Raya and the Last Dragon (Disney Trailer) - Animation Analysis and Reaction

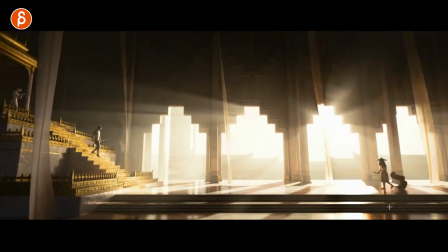1685s
As she throws this off, just opening up. It's great, too.
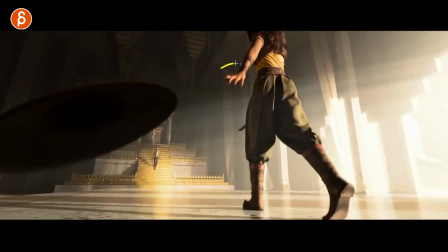1693s
There we go. Fighting. I'm still here looking at it poses before the fight.
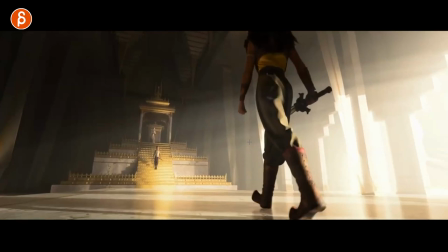1699s
Also, again, the lighting house for clean silhouette. That's cool. Definitely see you pushed facial shapes.
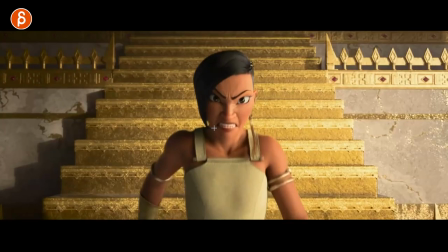1712s
Dare I say, I'm going to be critical in live action mocap-y things. It's never pushed enough.
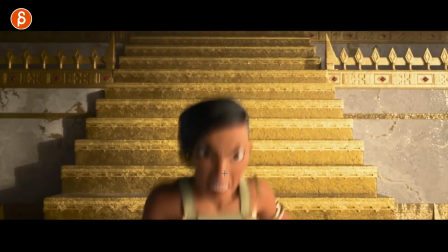1718s
I know, I'm critical here. This is push. I like this. But it always feels not enough in live action CG characters.
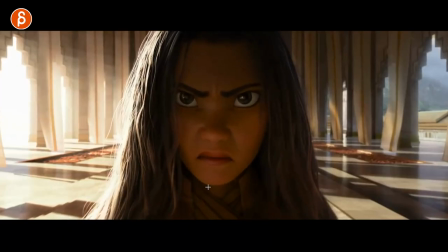1726s
Gotta push it. Got to push it. Oh, great little moment of, and ready to go as well.
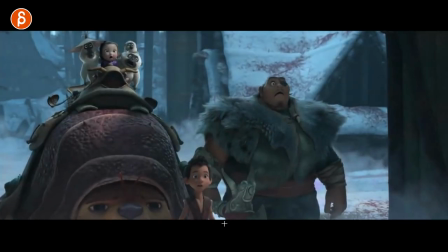1732s
All right, text. Not going to critique text here. Yeah, yeah, they're back. They do a lot of staring in this, all of these. Cool.
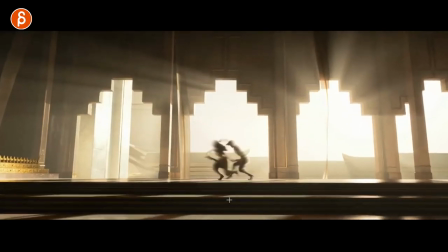1745s
That's stuff to go through frame by frame. Once you have this here, you go,
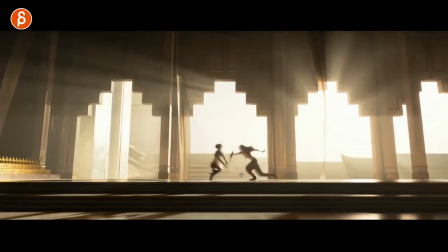1751s
all right, well, what I'm going to do is do everything very clearly in terms of silhouettes. with that type of angle and blinding just asks for it.
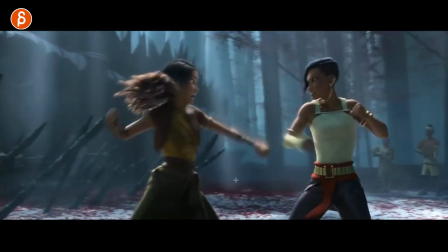1760s
See, that's what I'm going to look forward to. Those fights, that's cool. With weapons hand-to-hand. You can see here, I love this too.
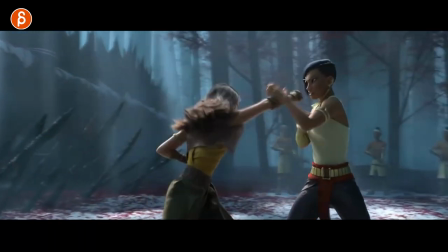1767s
All of that action going up and turn while the head still stays focused.
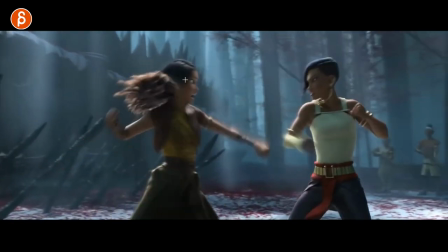1773s
This is always cool. Those moments of a slight glimpse of non-blur face. Look at that.
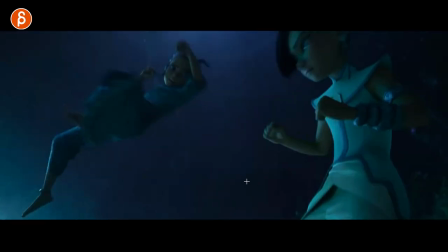1781s
Cool, I like it.
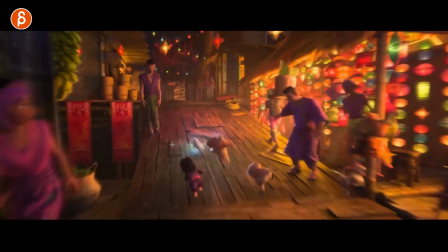1784s
More action stuff to go through. you got your squash and stretch bouncy ball
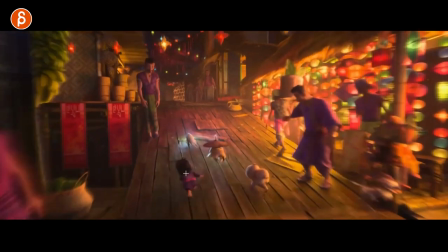1790s
here i'm going to say it again if you are a student watching this this is just like a
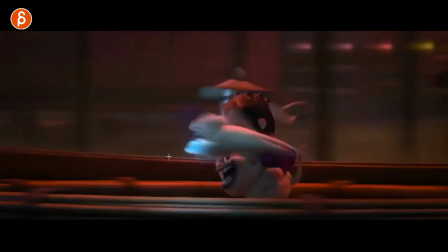1795s
bouncing ball with character you should never skip over bouncing balls that
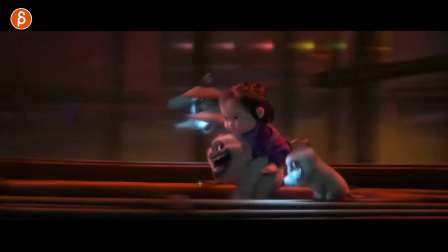1800s
face oh that face i love it here it is
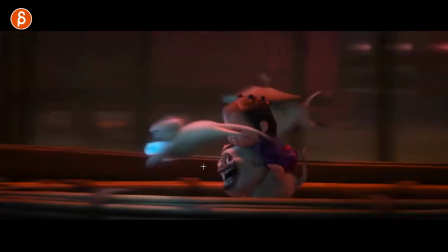1806s
again you squash stretch squash again
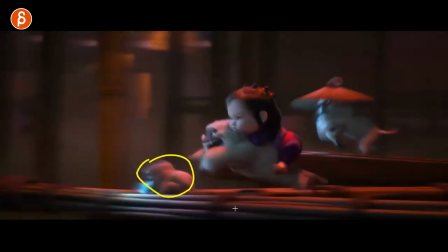1813s
that's a lot of action there how long is this shot let's watch this
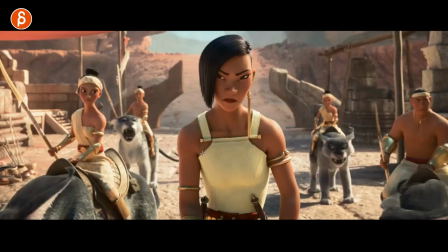1817s
also cool to animate oh here's another one lots of characters you gotta go all right i gotta
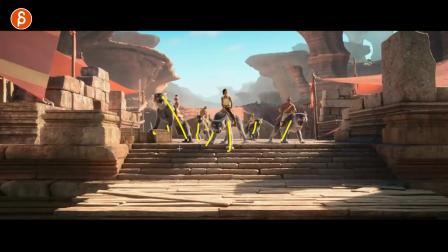1823s
make these all look different all the poses what the paws are doing these are cool though
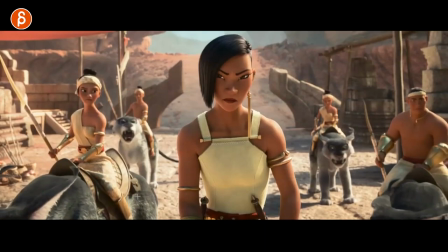1828s
i like these
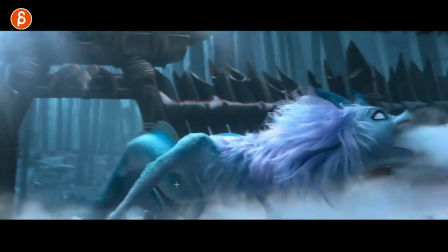1830s
it's very serious always very serious that's cool oh we get to see what she's about to do here
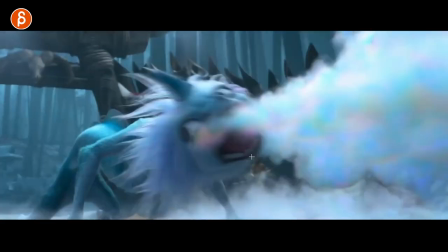1839s
even in this here watch out ready and you can see that slight change as goes down right you got your
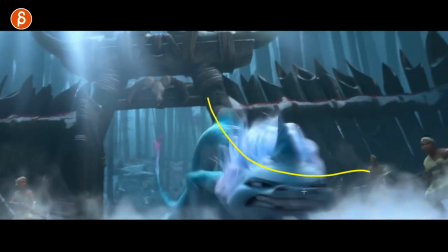1846s
ready clean pose no blur massive squash here and then goes over
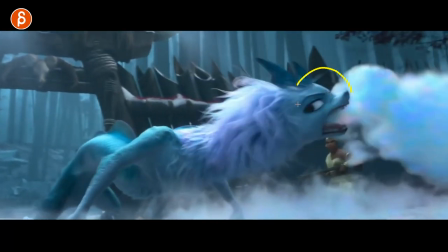1854s
but then as she goes over here you got that up hold and then lean down right rotate with
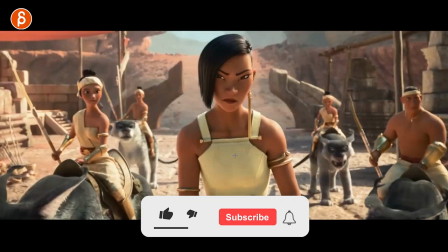1860s
this side into that turn watch this in real time you get a little bit of hiccup there as in that good contrast.
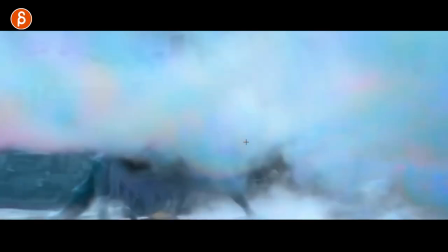1866s
See that? And it's very wonky here. It's not just I'm gonna animate that but it has a little bit of a hold there and then down.
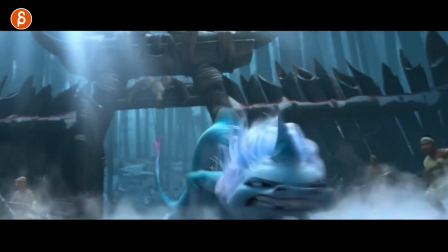1875s
Just even shots like these. Quick moment, I mean this could be longer in the movie obviously but think about contrast so it's not all repetitive or even.
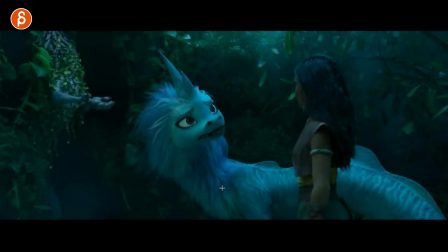1886s
My frame through these mouth shapes. Tricky to find. Free rigs or even paid rigs that have nice appealing facial features and mouth shapes there that's